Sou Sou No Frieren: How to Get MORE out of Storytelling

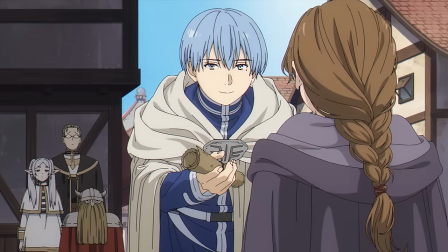But what she's learning to do now is to understand their value and recontextualize their significance in her life and the lives of others.
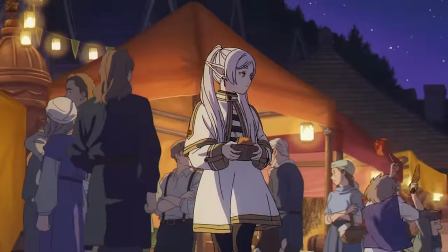Having Freiren be an elf in this predominantly human world also sets her up as an outsider.
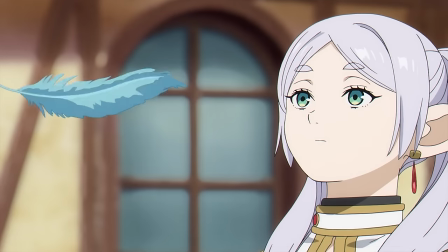It indicates to the audience a sense of otherness and complements Freiren's goals to better understand humans because, well, she isn't one.
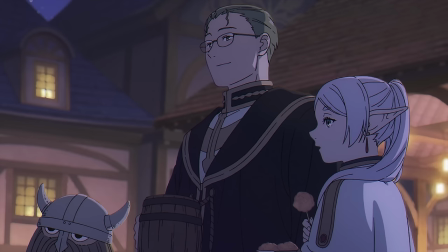This isn't your world. It's theirs. In episode 1, the show establishes that Freiren is rather dismissive of the time she spent with her party,
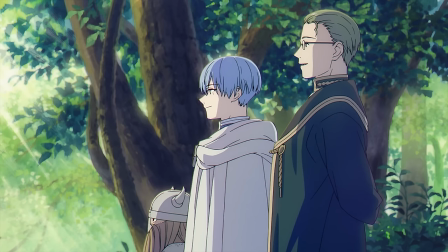and the party justifies her outlook by pointing out that they can't fully understand elves and the way they think.
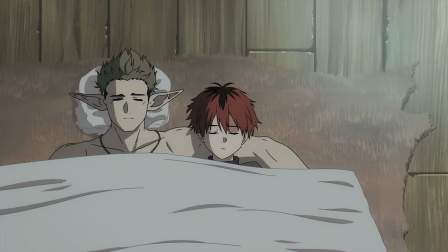While we don't see a lot of elves in the show, the ones that we do see share similarities with Freiren.
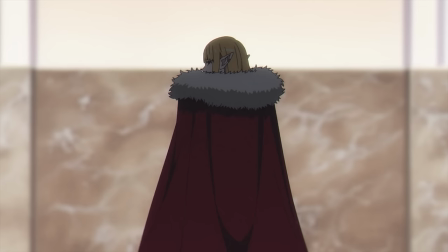They appear to be driven by their passions or interests, and don't consciously put value on the humans in their lives.
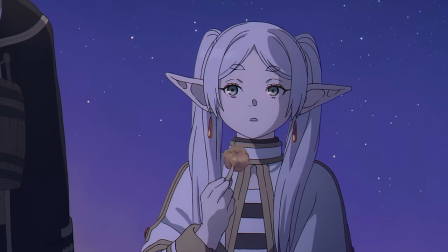I say consciously because despite Freiren and Ciri both acting dismissive towards humans, neither can help but grow attached to them.
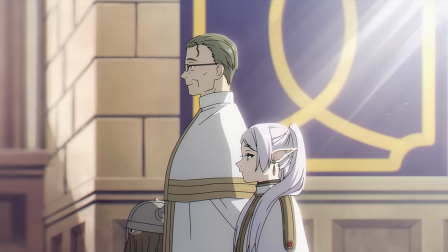This is why the funeral scene establishes a fundamental character change for Freiren.
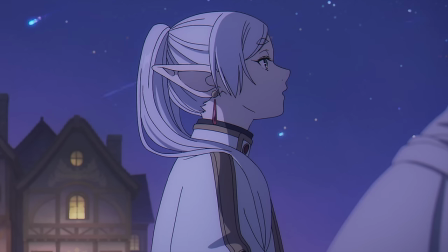At the start, she appears to be a rational and stoic character who seems cold, blunt, and dismissive.
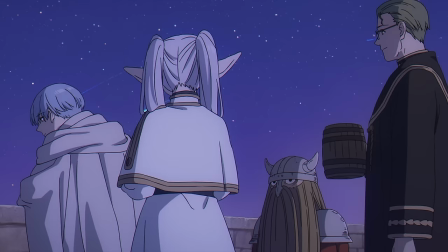She uses her longevity and calculated reasoning as an excuse not to build relationships and undermine their significance.
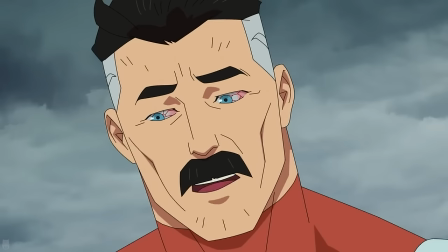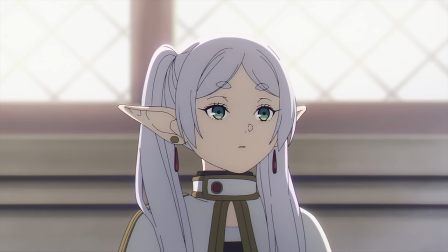However, during Himmel's funeral, we start to see a different side of Freiren, a side she may not even be aware of.
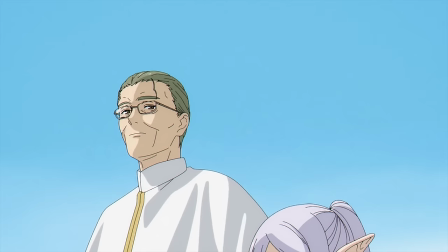The show really tries to emphasize this point by the way Freon is trying to keep her emotions in.
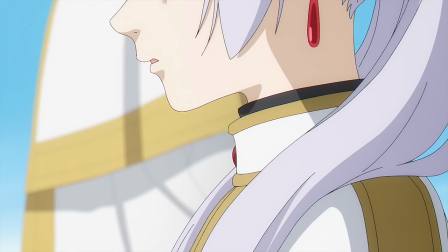She even tries to rationalize why she shouldn't be feeling these emotions as they continue to take over.
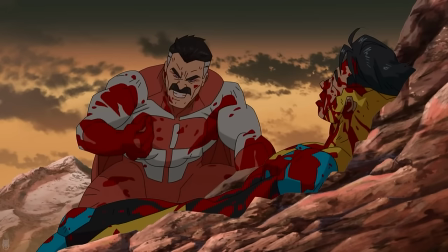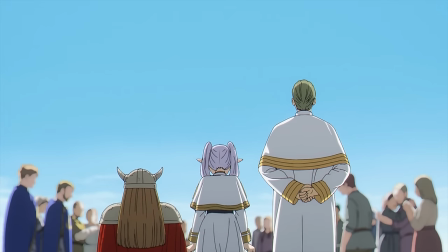Which is why I really like the shot of Hyter and Aizen putting their hands on her at that moment. They are comforting her, yes, but the shot also indicates them embracing her into their world. At that moment, she was no longer an outsider. She was just as human as anyone else at that funeral.
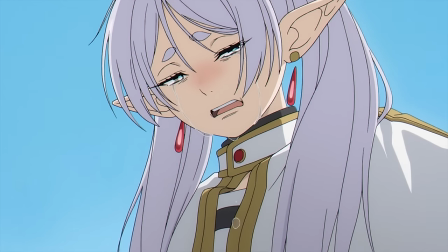We can infer that this was the first time she ever had this overwhelming outburst of emotions and it kicks off her new goal to understand humans better.
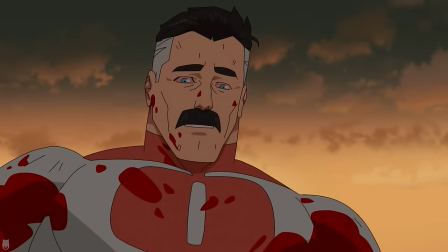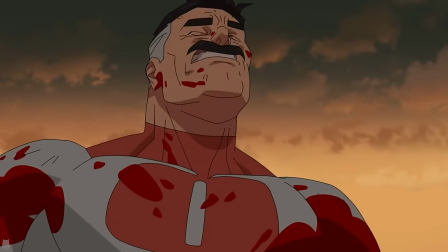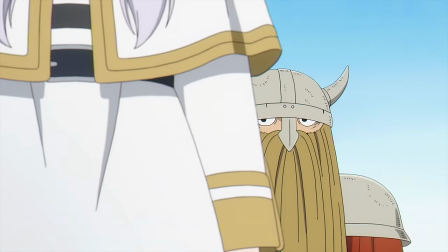However, I think this journey is more about her trying to better understand herself and her place
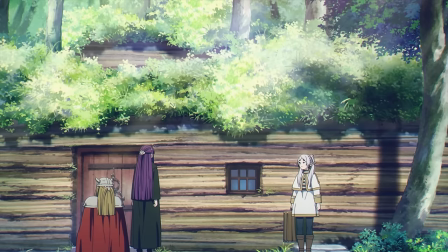among humans because it's pretty clear that the 10-year journey has changed her without her realizing it.
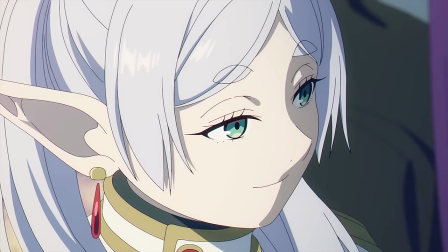But now that she's aware of it, she sets off to actively learn about humans because inevitably she's starting to become more like them.
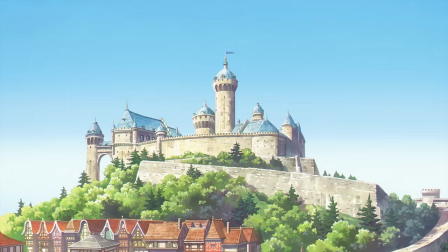For the most part, picking the right setting for your story can be a fairly straightforward task, and you can pretty much tell any story in any setting.
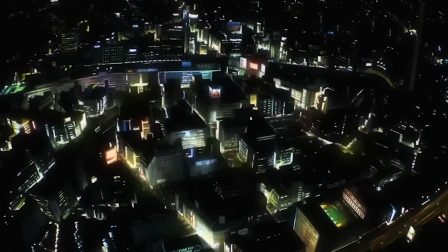But you may find that some settings work better to deliver a certain type of story. A modern day setting provides a familiar world and allows the writer to focus more on character drama.
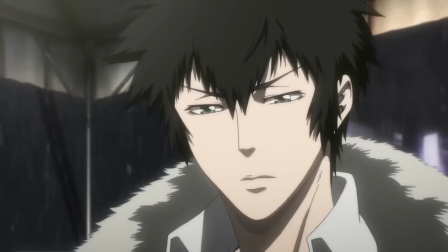A sci-fi setting works better as an exploration of the future while addressing the current day issues.
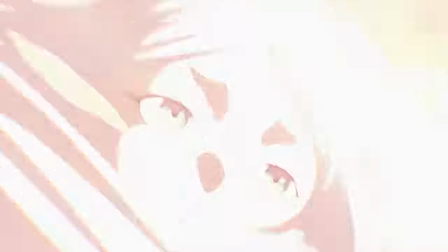Meanwhile, I would probably describe fantasy as a place for allegory to thrive,
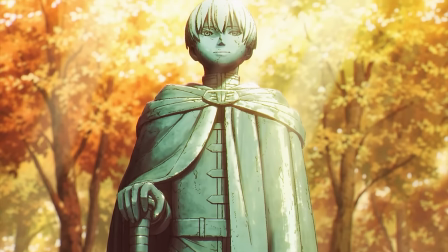where ideas take on a more physical form within the world and where characters take on more representative roles, to simplify often very complicated concepts.
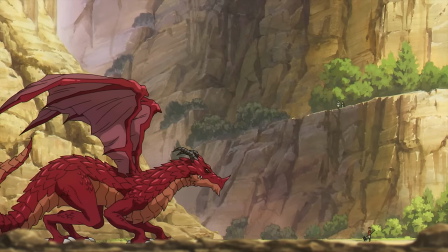Think fables or fairy tales. They are full of surprisingly complex ideas, yet they are simple enough for all ages to understand and engage with.
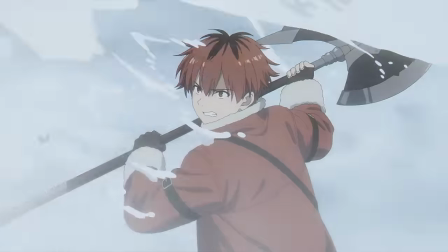Sosono Freiren is no different in that regard. The show uses a lot of fantasy tropes to create easily identifiable characters and their dynamics.
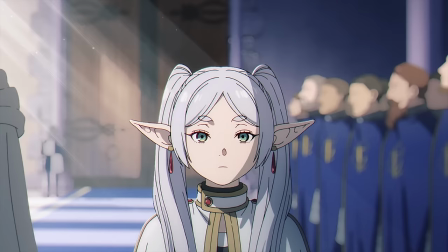The Ferris Heroes party maintains a very traditional adventuring party dynamic, with Himmel being the charismatic heroic leader,
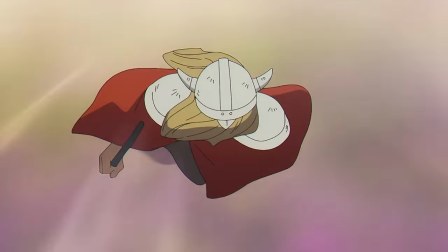Heiter being the party's healer and spiritual support, Aizen being the party's tank, and Freiren being the level-headed mage.
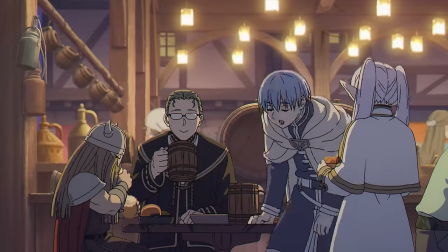But as the show progresses, we can see the author expanding these characters beyond their tropes, and he makes a point to highlight that.
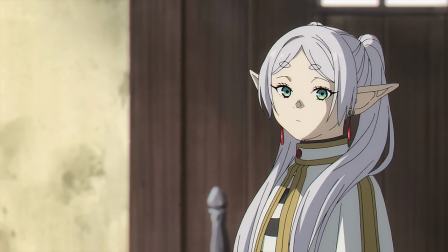Himmel himself says he doesn't want people to see them as just fairy tales, and the show doesn't either.
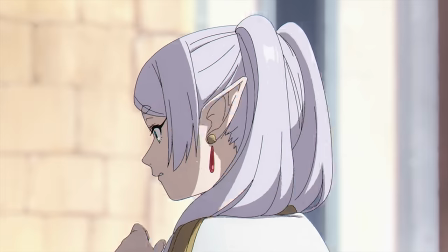Throughout the show, we see each party member struggling to fulfill those roles. We see the wise and level-headed mage fall for an obvious trap.
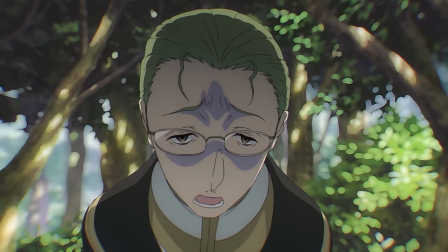We see the frontliner in his moment of fear, the spiritual guide succumb to his vices, and a heroic leader making mistakes and not living up to the legend.
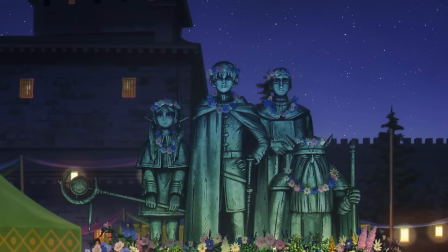These scenes create a juxtaposition between the romanticized idea of the heroes that the world perceives and the reality that Freon reveals to us through flashbacks.
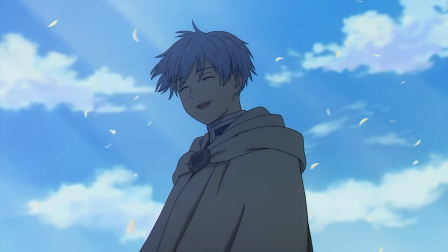These characters have very human wants and flaws and the show focuses on them through the fantasy context.